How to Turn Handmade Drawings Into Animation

So this is from a video that I made while at NPR for my channel Skunk Bear.
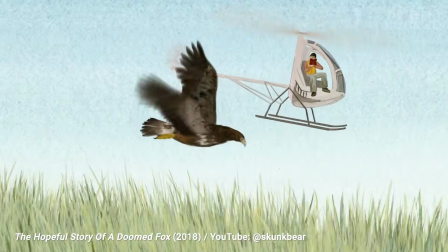[0:05] In the end, they had to chase them to exhaustion in a helicopter. Then, when they got close to the ground, fire a net over them.
I really wanted the visuals for this to have sort of an organic feel.
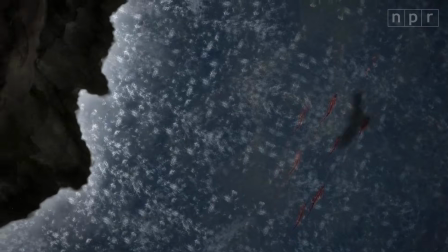[0:15]
And so I decided to make all the visuals in watercolor and then animate them.
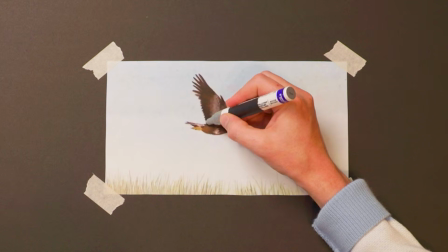[0:21]
So what I did is I basically would go in and paint a little piece of the eagle,
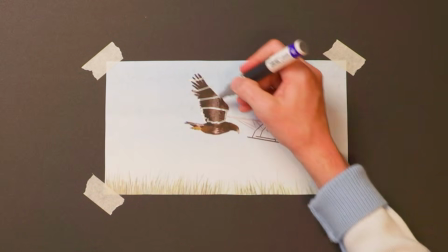[0:28]
like this part of the wing, and sort of create these joints throughout it so that I could animate the curve of this little helicopter.
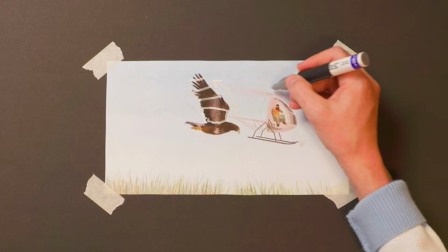[0:36]
Each of the little legs is its own layer. The blades of the helicopter, these blades of grass, were all individually painted and then composited into this 3D layer in After Effects.
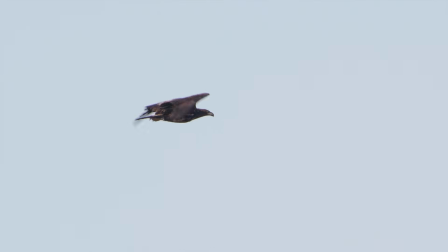[0:50]
So yeah, I did look at a lot of videos of eagles flying to figure out how their wings were articulated. I started out with just, a sheet of watercolor paper and literally with a brush and pigments, painted it, scanned it in, and then I'd cut out these various pieces.
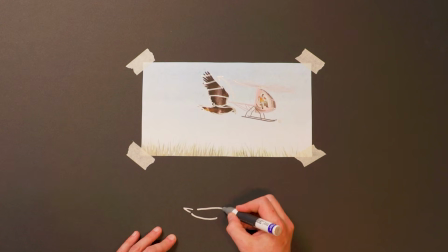[1:05]
So I'd start out and I'd say, I know that I want to have the body here. That's just going to be, the beak and a little feet tucked. And then I know that I have two wings that as the virtual camera moves around it, and you want to see that depth and also the different pieces.
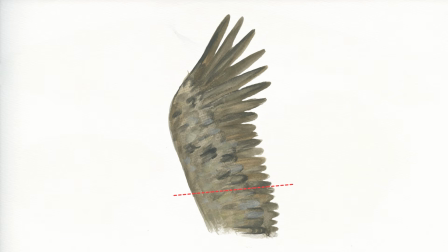[1:21]
So, I have a piece of the wing that's attached to the body, and then there's another piece a little bit higher up,
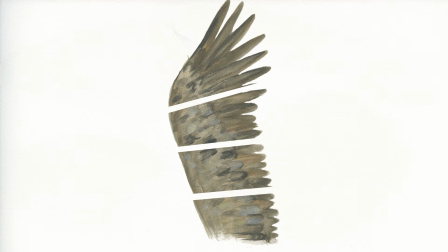[1:27]
another piece, and then the wing tips up here. And then I put a little hinge at each of these points, and then each of these would be rotated sort of independently to create that motion of the wing flapping.
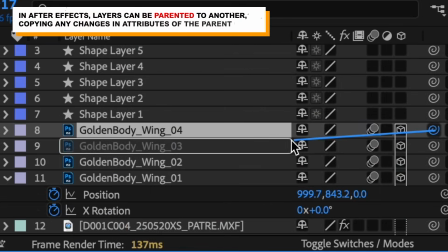[1:41]
Each piece is parented, so this tip piece is parented to this piece is parented to this, etc. Any rotation that this piece takes on, all of these follow. For each of these hinges, you have a series of keyframes.
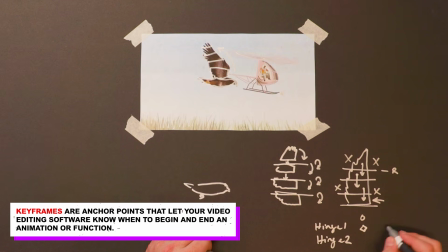[1:56]
Right now, the hinge 1 has a rotation of 0, and then 10 seconds later,
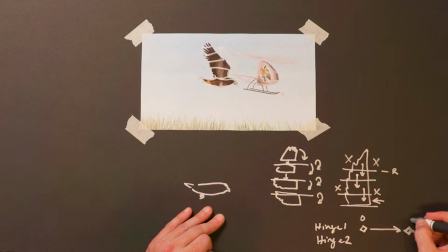[2:02]
we give it a rotation of 12 degrees, let's say. Hinge 2, this piece, is also got 12, and then I'm going to give it another 6 on top of that so that it bends even more. And so if you saw it from the side, here's the beginning. It's all at 0.
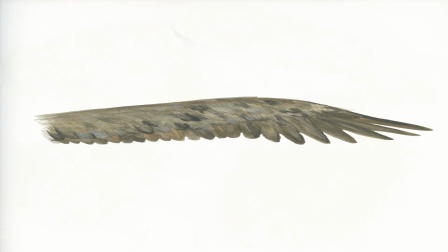[2:19]
These are the different pieces of the wing seen from the side view.
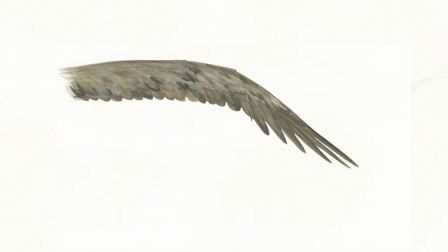[2:22]
At the second keyframe, each of these gets slightly more curved so that the wing in total is sort of curving around.
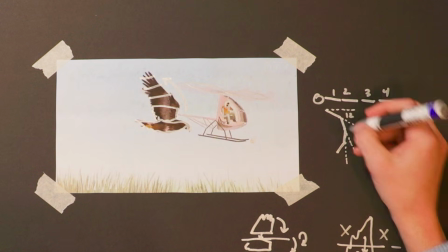[2:30]
So these are each of the angles. So, like we said before, this was 12, 6, 3 and 3, let's say.
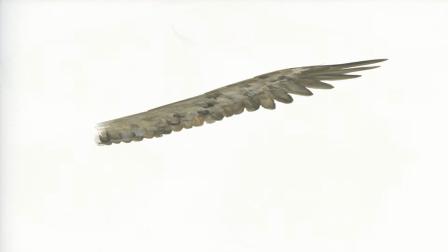[2:37]
And then when the wing extends upward, the angles are going the other way. This is the animation sequence that's created. This makes it all sound kind of complicated, but this is probably a couple hours of work. The painting, the hand painting, is probably the longest piece of all this process, just because it takes a while to paint things. But all the other steps, once you got it rigged up, it's really easy to change these keyframes as you want. Also used a lot of wiggle, which is a expression you can put in the position segment of an After Effects layer,
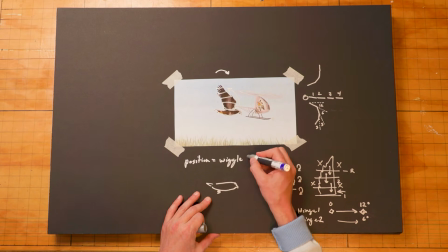[3:07]
and you can make it wiggle, so sort of randomly move at a certain frequency and amplitude.
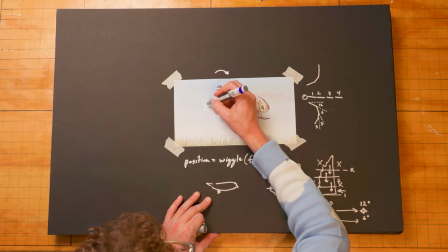[3:14]
So the amplitude is basically how much this bird is going to float around, and the frequency is how often it does that.
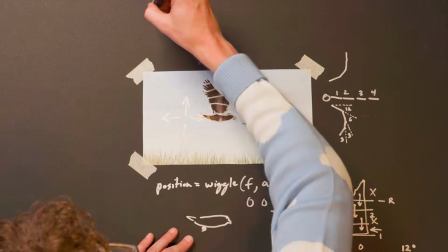[3:21]
If both of these are 0, then the eagle just stays in one point.
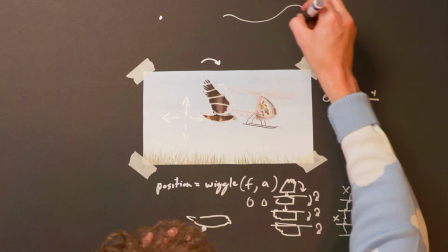[3:25]
But if I add some wiggle, it creates this sort of natural bobbing and weaving that looks more like an organic animal flying around. So an expression is basically a mathematical formula that tells some value within After Effects what to be.
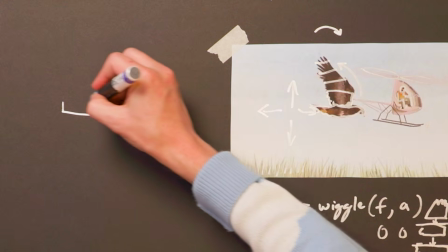[3:42]
In After Effects, you have a layer. This is on a timeline, so this is time going forward.
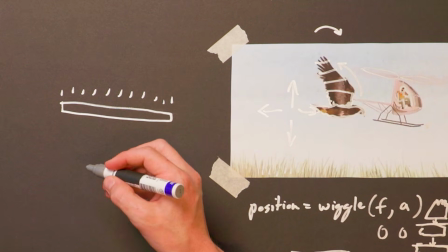[3:48]
You have a layer, and it might have a bunch of different properties. So it has, for example, position,
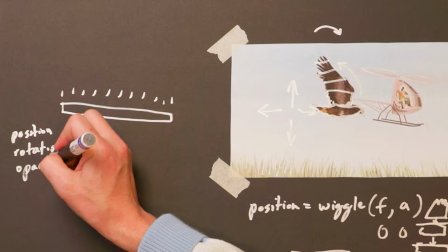[3:55]
rotation, opacity, how see-through it is, and you can set those values with little keyframes.
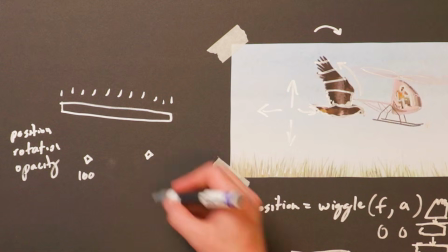[4:02]
So maybe you want to have a fade out. You could set the opacity to 100 at the beginning and 0 at the end.